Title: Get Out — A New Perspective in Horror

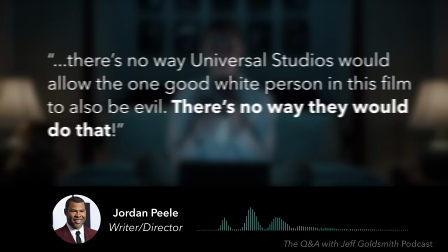8:19 I knew in my heart that anybody who's seeing a movie in a wide release in America would have to think,
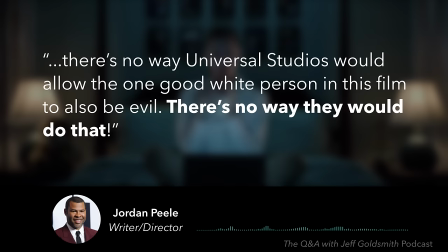8:25 there's no way Universal Studios would allow the one good white person in this film to also be evil. There's no way they would do that. But they did.
You know I can't give you the keys, right, babe?
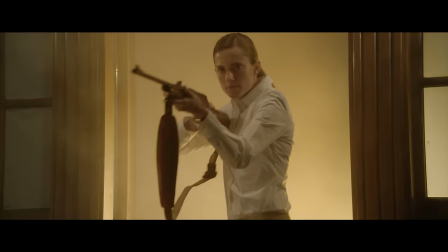8:39 And the result is a twisted reveal about the true nature of Rose that underscores her psychopathic nature.
You were one of my favorites.
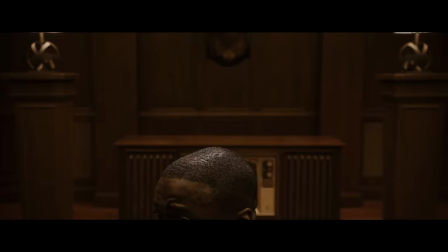8:49 In this final act of the film, when it seems like all hope is lost, we might find ourselves wishing that there was someone, anyone, to come save our protagonist.
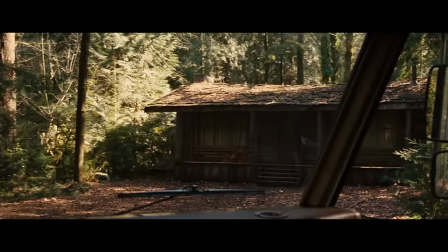8:58 But here, Jordan Peele subverts a horror trope by reversing our desire for help to arrive.
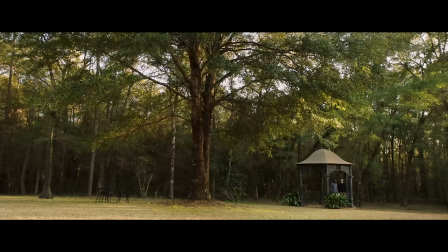9:05 A cabin in the woods, outer space, a secluded house in the country, all great ways to make sure your characters can't run away easily.
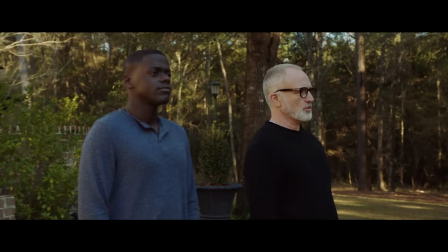9:13 The nearest house is across the lake. It's total privacy.
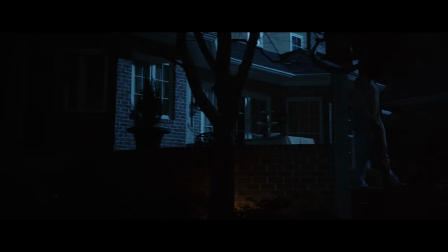9:19 But part of what makes a character feel isolated is knowing that there is no one around to save them.
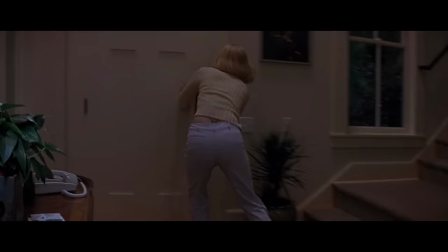9:25 Such is the case for Chris, as there's no one nearby he can call for help. Not even the last hope of most characters in horror films.
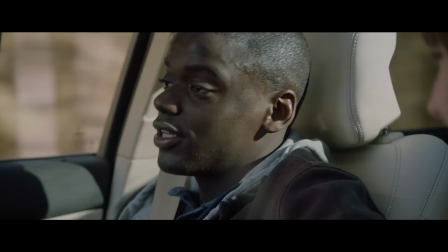9:33 I am 2 seconds away from calling the police.
During the sequence toward the beginning of the film, when Chris and Rose are driving to her parents' place, they hit a deer.
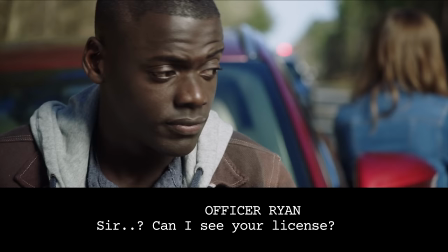9:46 They call the police, who respond to the situation. But the focus soon changes from the deer to Chris.
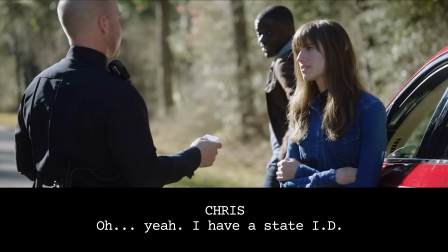9:51 Sir, can I see your license, please? Wait, why? Yeah, I have state ID. No, he wasn't driving.
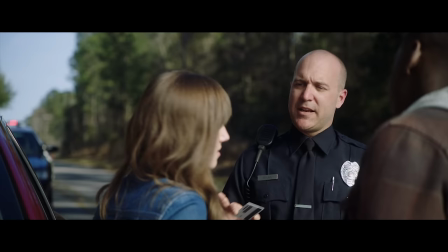9:58 I didn't ask who was driving, I asked to see his ID.
We see that the mere presence of Chris in this area makes this officer suspicious.
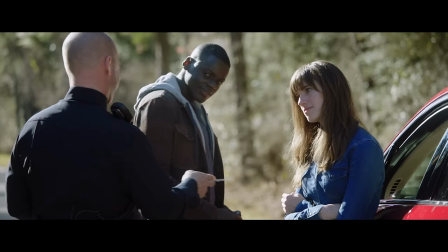10:06 This suggests that if local law enforcement get involved at any point in the story, it's probably not going to go Chris's way.
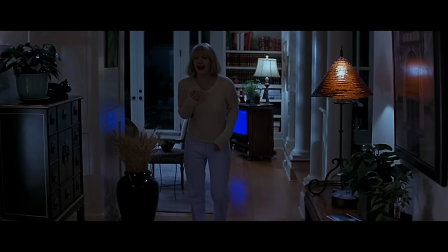10:13 So as the story progresses and Chris's situation gets worse, instead of wanting the police to come help, I'm calling the police!
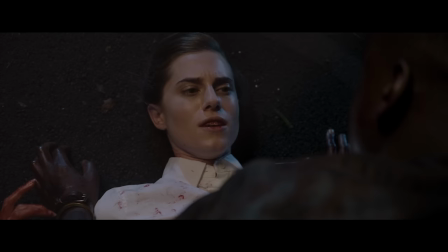10:22 There are moments when we realize their arrival would be the last thing we want to happen. So of course, it does, at the worst possible moment.
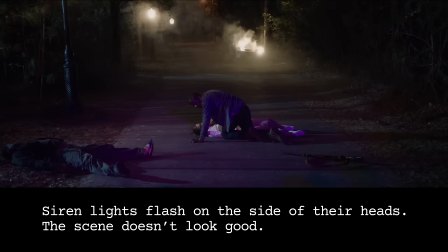10:30 As Chris, covered in blood, kneels over a dying rose, siren lights flash on the side of their heads.
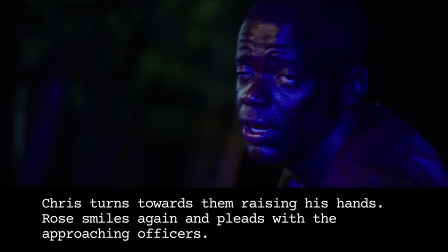10:36 The scene doesn't look good. Chris turns towards them, raising his hands. Rose smiles again and pleads with the approaching officers.
Help me!
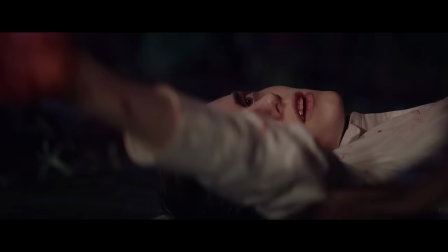10:46 Without a word being spoken, we know the implications of this situation, which is what makes the reveal of Rod so cathartic.
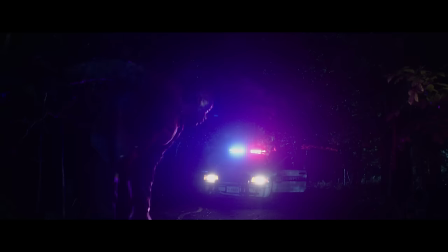10:54 Chris!
Once again, the specificity of the protagonist and his situation are taken advantage of,
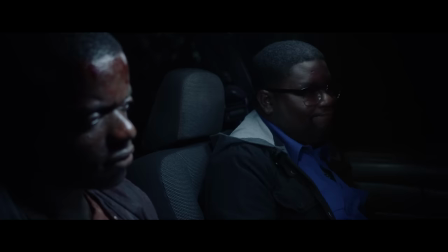11:01 as the film subverts a horror trope and provides yet another fun surprise.
I mean, I told you not to go in that house.
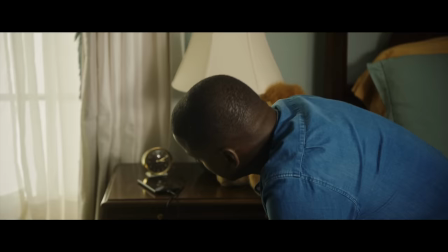11:08 Good films are able to find fresh ways of telling their stories, surprising us while simultaneously giving us exactly what we want.
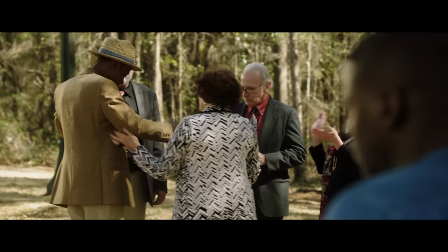11:16 And as old storytelling techniques become familiar and uninspiring, the stories we tell and the ways we tell them have to evolve.
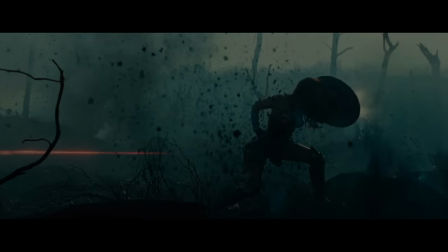11:24 Over the last few years, it's become clear that audiences are eager for new perspectives. Get Out brings a new perspective to a classic genre.
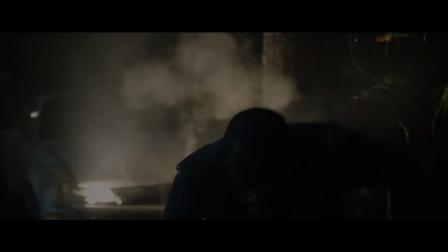11:32 It demonstrates the value in mining the unique elements of a narrative for new ways of telling a story,
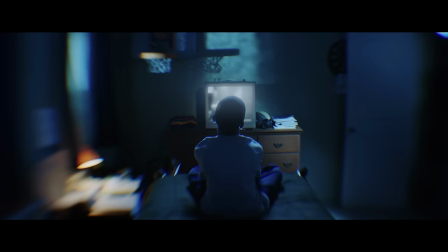11:39 and reveals that the struggles of a specific protagonist can resonate universally,
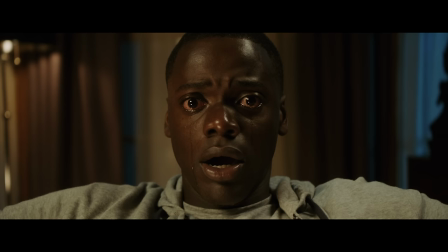11:44 as we can all empathize with a situation where you simply need to get out.
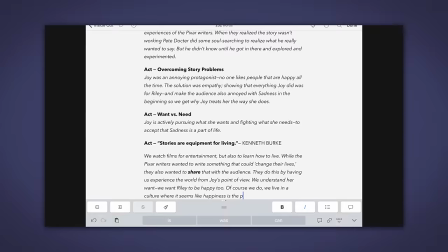11:51 When researching and writing these videos, I try to find ways to be efficient with my time.
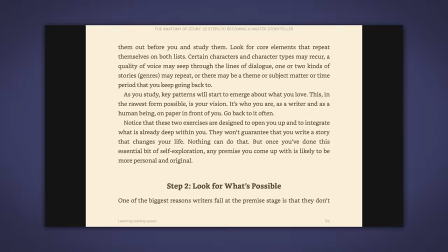11:56 So if I find myself stuck in LA traffic, I love being able to listen to Audible.
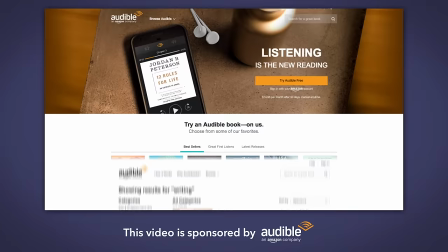12:02 Audiobooks are a great way to turn idle time into a productive time when you can learn something new.
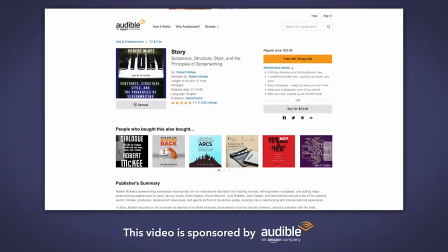12:07 And what I love about Audible is they have a great selection of books on writing.
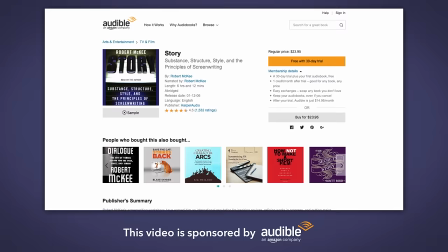12:11 For example, they have Story by Robert McKee, which is definitely a book I recommend you check out if you're interested in screenwriting.
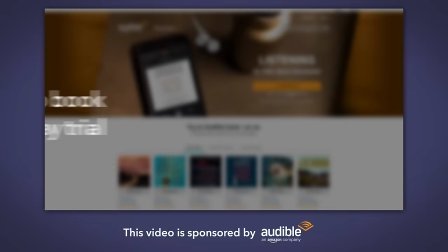12:18 It talks about a lot of great fundamentals, and I've used it in several of my videos. And when you start a 30-day trial with Audible, your first audiobook is free.